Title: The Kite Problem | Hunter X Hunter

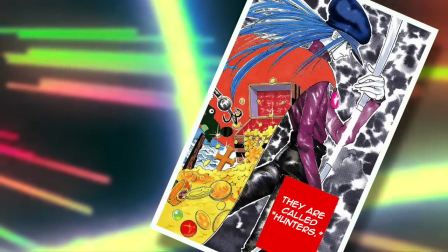4:09 This kind of powerful and environmentally aware being that is something to look up to and aspire towards.
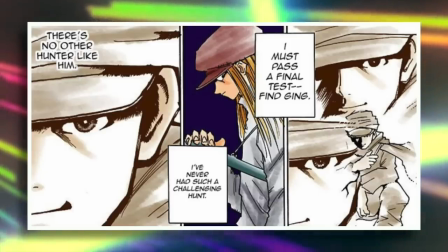4:14 And not only that, but the fact that this incredibly mature and admirable being actively looks up to Gon's father,
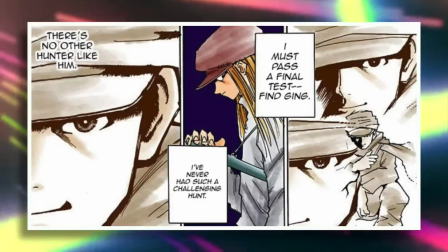4:19 plants the seed into Gon's imagination regarding exactly what kind of phenomenal being Jing is.
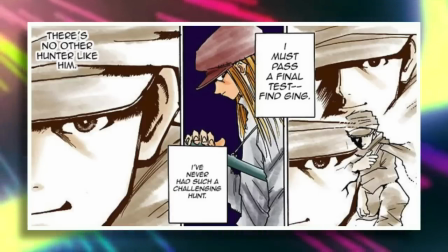4:24 And all of a sudden you can very easily understand why Gon would actually want to find his father in the first place.
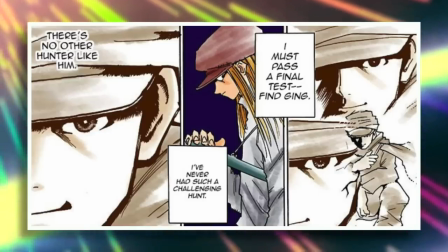4:29 Because we as an audience want to find Jing, because he's being conveyed as nothing less than an incredible presence.
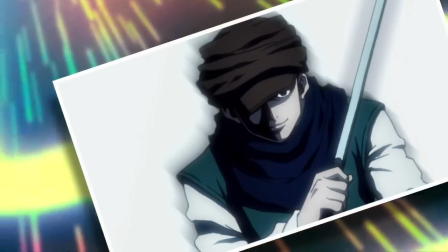4:35 But none of that is present in the 2011 adaptation. I personally did not care whatsoever about Jing when I watched it.
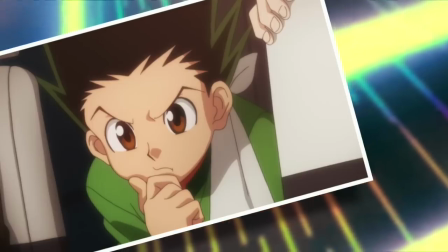4:41 He was just another guy in this world that I knew nothing about. As such, Gon's motivation seems quite empty in comparison to the manga events.
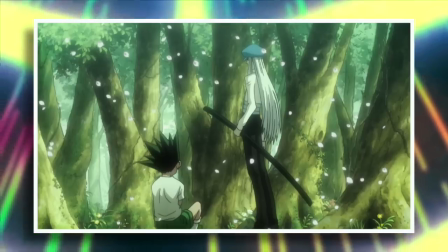4:47 And yes, you can make the argument that the 2011 anime does cover this eventually and adds context to it But it's far far too late by then because anyone
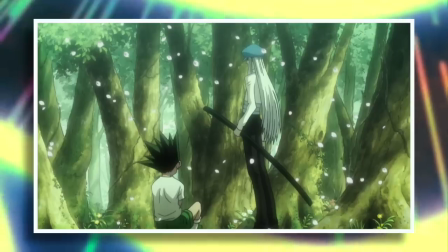4:56 who was not hooked as a result of gone's vaguely presented Motivation has probably stopped watching the series about 70 episodes prior to this flashback
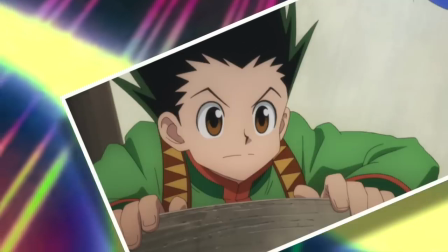5:04 actually being presented So I get the way the anime did this gave us some kind of boost in temporary pacing But it reduced the overall hook
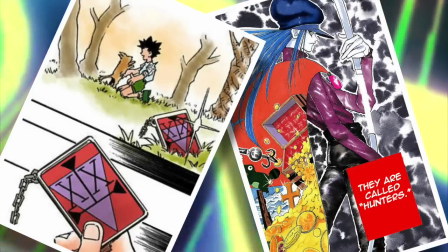5:11 of hunter hunter because kite is meant to be our shiny example of what a hunter is and provide the driving force to delve into this journey to
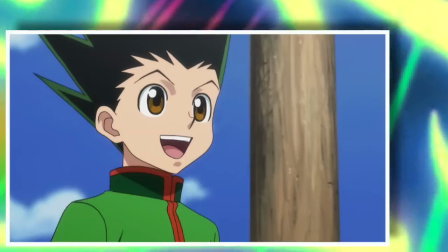5:18 find Jing. But in the anime, as far as I'm concerned, a boy caught a fish and then decided to leave his island for no adequately explored reason.
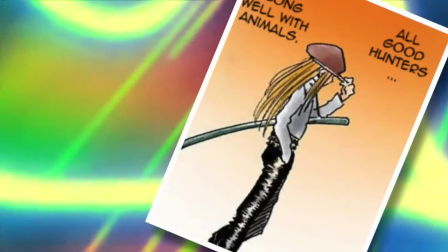5:25 And it's not just Gon that loses something very important in motivation,
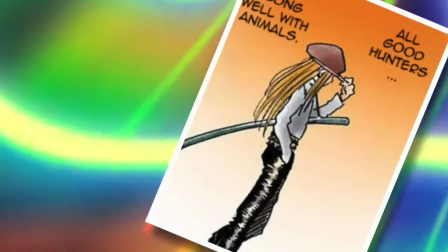5:28 because this actually has a much more profound effect on the character of Kite, who as a result of the manga events was a key figure.
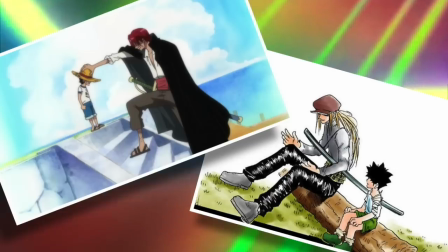5:34 And for some comparison, I would equate Kite in the manga to having the kind of role that Shanks would have in One Piece.
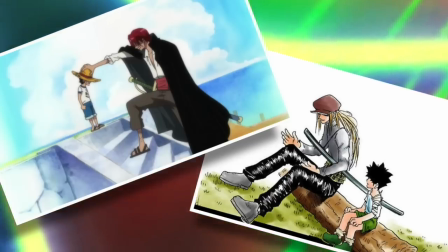5:39 Despite not appearing much throughout the series, Shanks was in chapter one, and he was that role model that was responsible for igniting Luffy's dreams.
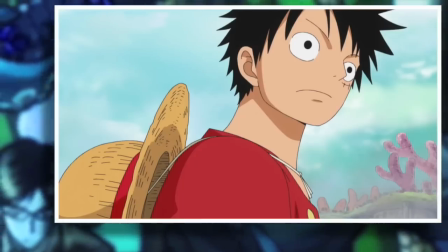5:46 But now imagine a one piece where we are never given this context and Luffy's Pirate King ambition is devoid of all meaning because who even cares about becoming the Pirate King?
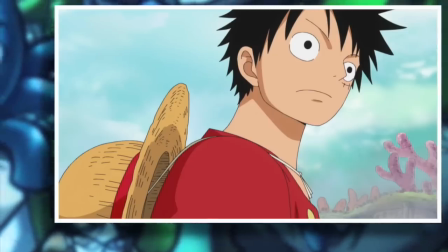5:54 It has no emotional resonance anymore.
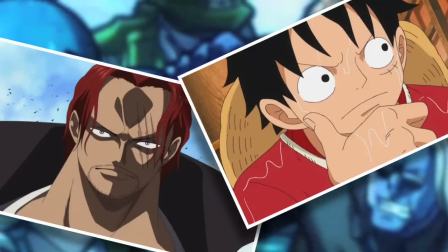5:56 However, if we continue with the comparison then like halfway through the ground line, Luffy suddenly remembers Shanks and why he wanted to become the Pirate King in the first place.
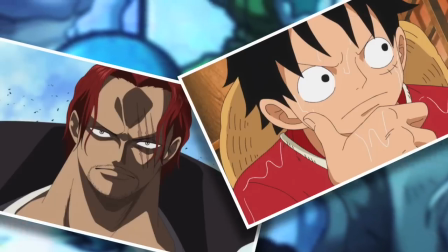6:03 It would just completely devalue Shanks just as it does Kite.
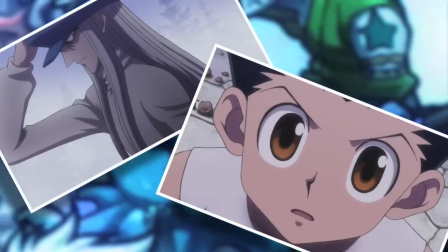6:07 Because in the great wisdom of the otherwise fairly brilliant 2011 series, when Gon encounters Kite for the first time,
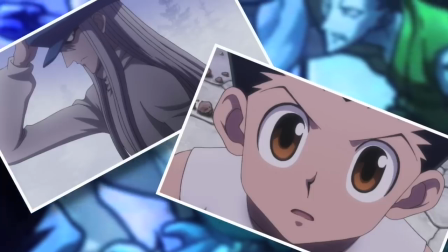6:13 He doesn't even recognize the face of the man who has had the most profound effect on
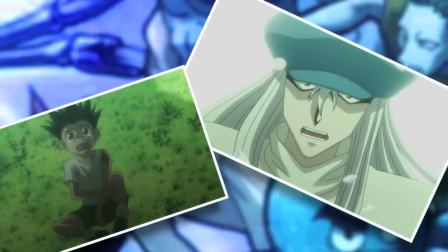6:18 his entire life And when the flashback does play out it happens in a montage format Which further
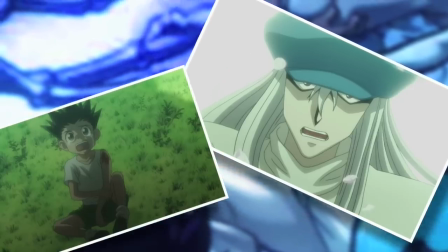6:23 devalues the fact that this very moment was the inception of hunter hunter as we know it and to someone who first went through The series with
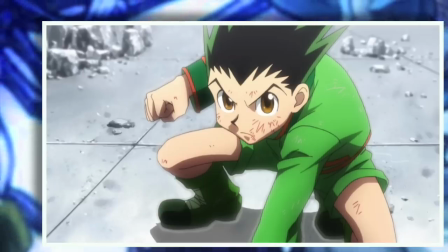6:29 the 2011 anime I will admit that the beginning of hunter hunter did not bother me so much I had no idea what to expect and I just
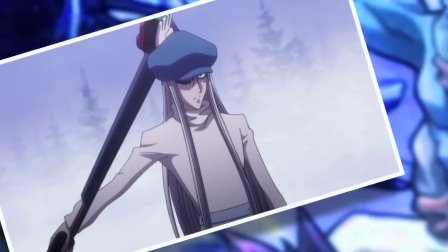6:35 accepted gone's whimsical desires However, when we came to this point, this was a big problem for me.
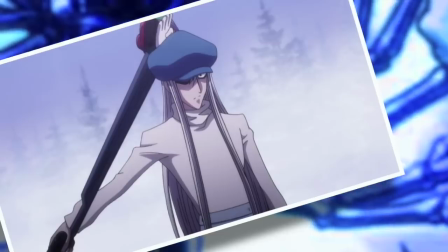6:40 The fact that we had gotten 76 episodes in, and all of a sudden there was this character of paramount importance being wedged into the story, and it just felt incredibly wrong.
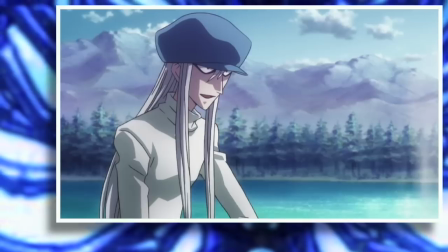6:49 And it made ever so much sense when I did decide to read the manga afterwards. But for this initial impression, Kite felt like some sort of poorly implemented retcon.
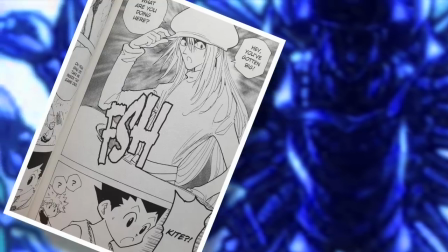6:57 Then when you look at this event in the manga, it just plays out to perfection.
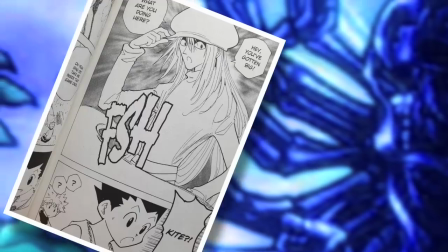7:01 Kite and Gon meet in the opening act of the Chimera Ant arc, and they both recognize each other immediately, as if the bond that they formed in chapter one of the series had never dulled.
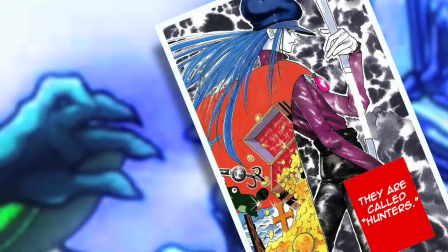7:10 It was a fantastic reunion and you feel that as a reader because he was a character who effectively began the story and he had now come back into it.
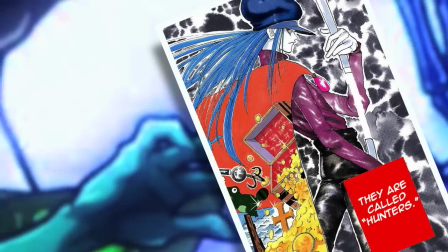7:17 So there's a lot of hype surrounding it as well because you're like, oh my God, finally, we get to explore Kite.
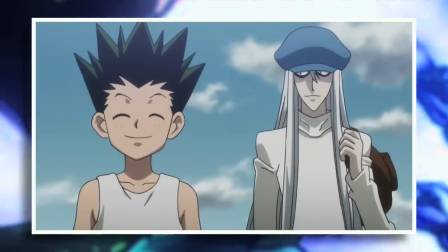7:23 And that really does lead to by far the biggest impact that this decision had because you know,
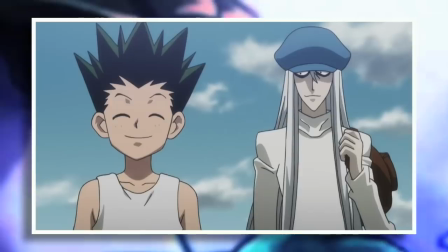7:27 Gon not having as solid a motivation as he could is one thing, the clumsy retcon flashback impacting a character as another,
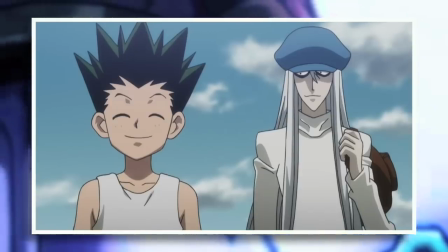7:33 but the one thing that truly serves as a detriment to the story is the fact that removing this flashback destroyed the relationship between Gon and Kite,
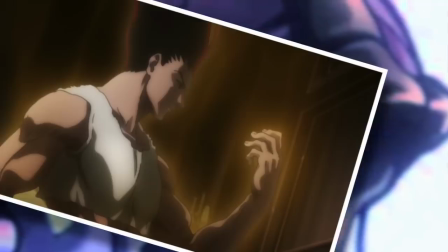7:41 which is the key to the Chimera Ant arc, as well as Gon's climax in the entirety of Hunter x Hunter.
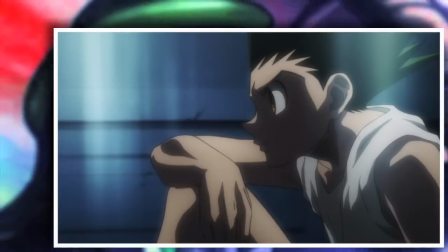7:46 When I was watching the 2011 anime, I had some legitimate trouble understanding why Gon cared so much about Kite, because there was just no reason to.
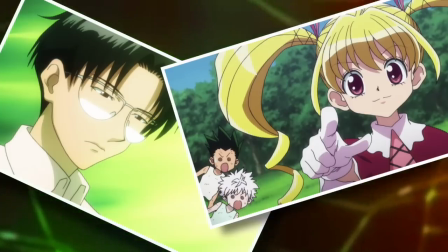7:54 By this point in the series, Gon has been established as a kid who doesn't really form major attachments to his mentor figures.
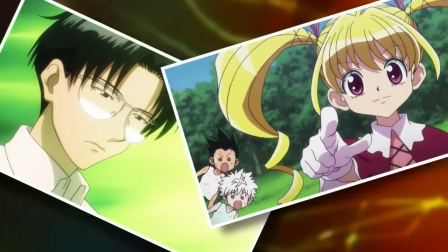7:59 I mean, just imagine if Wing or Bisky had been killed.